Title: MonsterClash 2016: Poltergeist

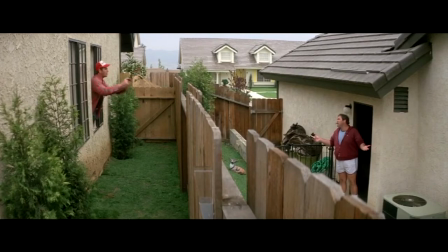The first thing the original film tries to do is to get you to let your guard down.
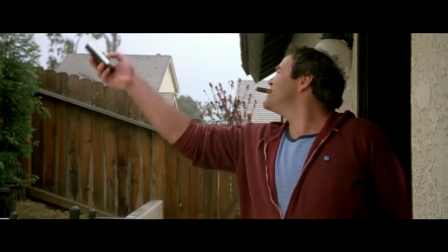It does this by painting a picture of classic suburban life with all of the various mundane mishaps that are bound to occur.
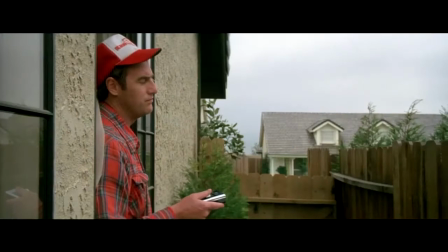As a result, you get a glimpse of what their lives are like before the story actually starts.
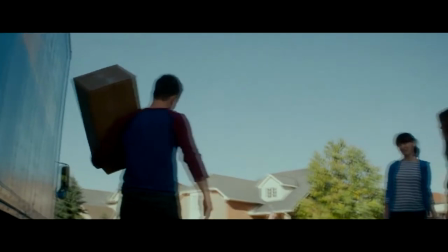This is something that's missing in the remake because we come into the story right as a bunch of changes have already taken place for the family.
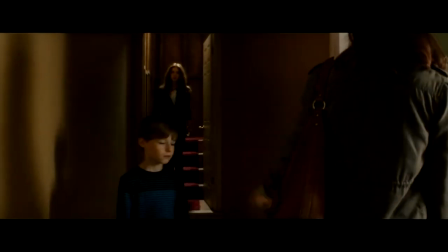While that type of beginning isn't really a bad thing in and of itself, we never really get to see the characters and by extension the audience settle down into a false sense of security.
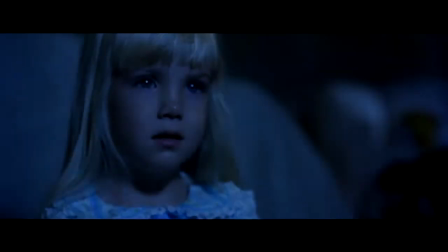As for the moments of horror, the original takes its time to build up to the scares, using that time to invoke a sense of wonder and awe.
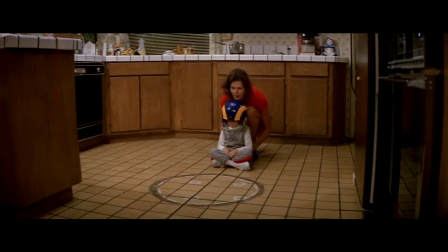That's why the mother isn't immediately afraid of what's going on.
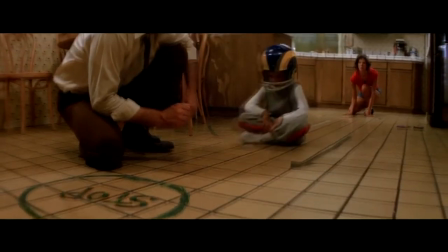It's a paranormal phenomenon that she hasn't experienced before and is excited by the prospect of something mystical and new happening in her life. Given the character we are made to focus on in the remake, we never really get that.
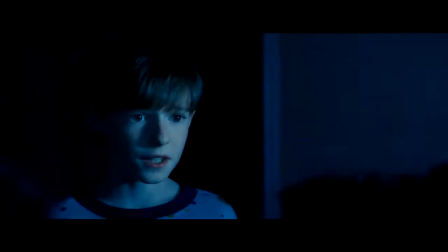This is primarily due to the fact that the film is in such a rush to recreate iconic moments from the original that it doesn't care to build up this sense of mystery.
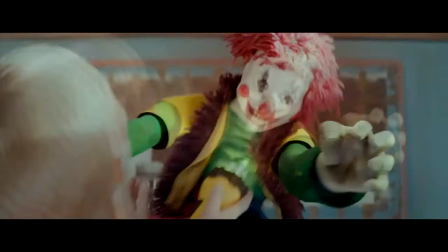It wants to rush right into the scares, which leaves all of the moments of build-up feeling predictable. Another problem I had with the remake was how it decided to over-embellish a lot of its effects when more simple executions would have done the job. We get it, you can do cool things with CGI, but you don't have to stretch out your effects shots to show that.
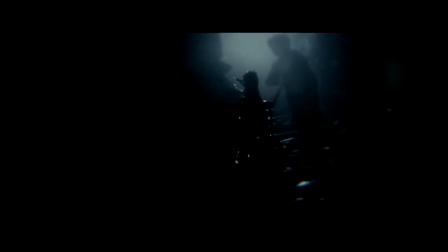This is chiefly seen in how the film goes out of its way to show off the astral plane, once again taking away that sense of mystery.
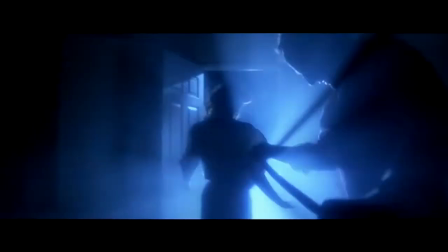In the original, we never see the inside of the astral plane because it wasn't necessary to the point of the story, as it's about people dealing with forces they don't understand or can even see.
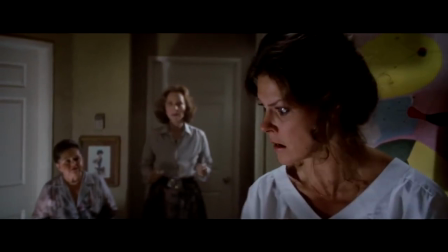That's what makes moments like the medium coaching them in guiding Carol Ann so suspenseful because we never see what's happening.
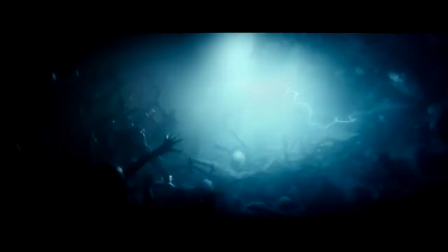Here, it suffers the problem of trying to give answers where none were really needed, just so they could show off the fancy visual effects. However, there is one thing that isn't shown in the remake that is shown in the original, and that is the bodies that are buried underneath the residential complex.
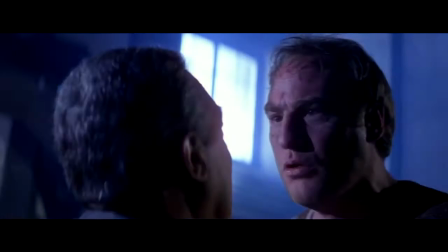In the original, it was a grand final revelation that showed the audience what the cause of all the disturbances was.
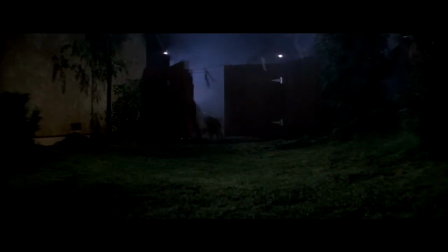The fact that they moved the headstones, but not the bodies.
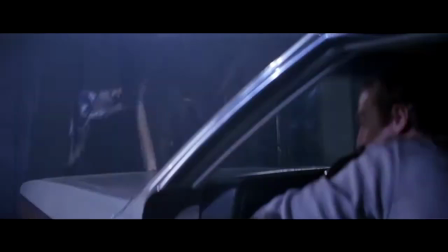The way they shoot out from the ground is indicative of the malevolent entity within the house tormenting them and making a last violent effort to trap them.
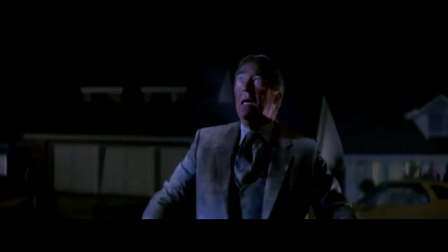This forces the sins of those responsible into the public eye. With the remake, we are simply told, but not shown.
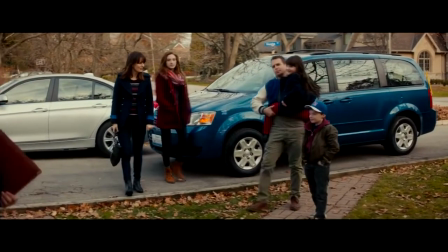In fact, the film goes out of its way to give this film the happiest ending possible.
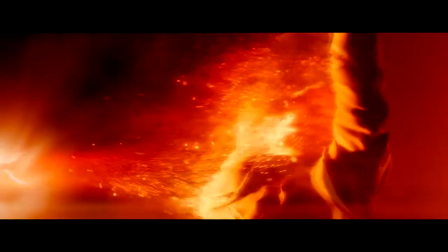Not only do we never see the bodies, but the medium who decides to sacrifice himself to save everyone gets to come back and live happily, rendering the entire moment pointless. Much like how the remake stripped away the subtext that was present in the original, it also stripped away a lot of the atmospheric buildup in favor of really fast-paced scares that are bolstered mostly by CGI. Now, I know a lot of people think today's audiences have really short attention spans, but it's okay to still have some questions unanswered, and most importantly, it's okay to take your time. As such, this round ends in favor of the old.
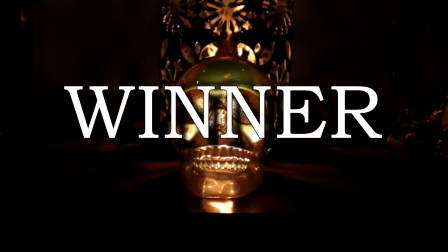I have to be honest, I racked my brain trying to come up with an idea for a third round for this episode, but given the tally and where it stands, is there really any point? I mean, it's clear that the original is the superior film, even if you're just looking at the tally. And what things I liked about the remake couldn't outweigh the monumental amount of problems this film has. And what problems I had with the original were benign by comparison. Honestly, it's a night and day difference, and part of that can be attributed to how involved the producers were in their respective films.
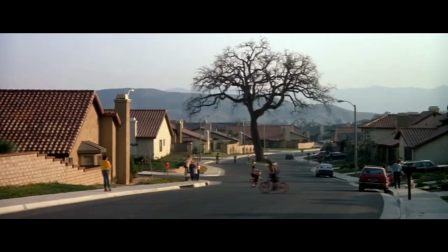It's a matter of public record how involved Spielberg was with this film. Not only did he write the story and work on the screenplay, but he was on set for almost every day of shooting.
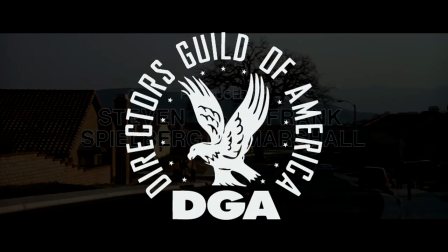So much so that the Directors Guild of America had to conduct an investigation to see if Hooper had really directed the film at all.
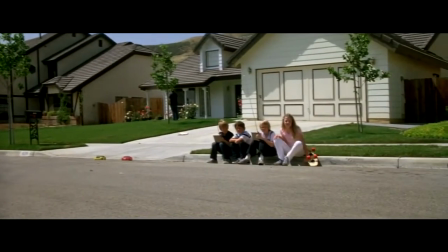That's why the film has that Spielberg touch and why it doesn't really feel like a horror film at first. Contrast this with how the remake was most likely produced.
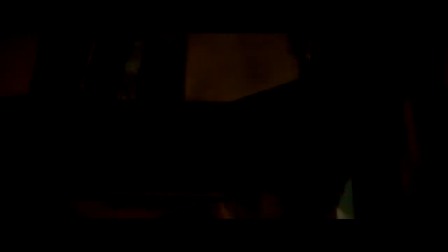I don't know how involved the producers like Sam Raimi were in the production, but it's clear they took more of a hands-off approach.
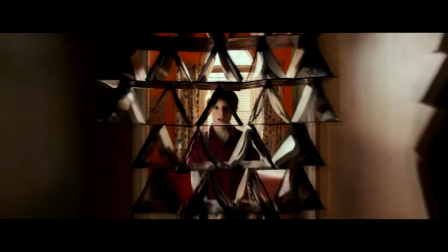While that is all well and good, this leads to the film feeling almost like it was churned out from a factory rather than as a real product of genuine inspiration. That's why the beats and jump scares feel so predictable, and that's why the characters feel so bland.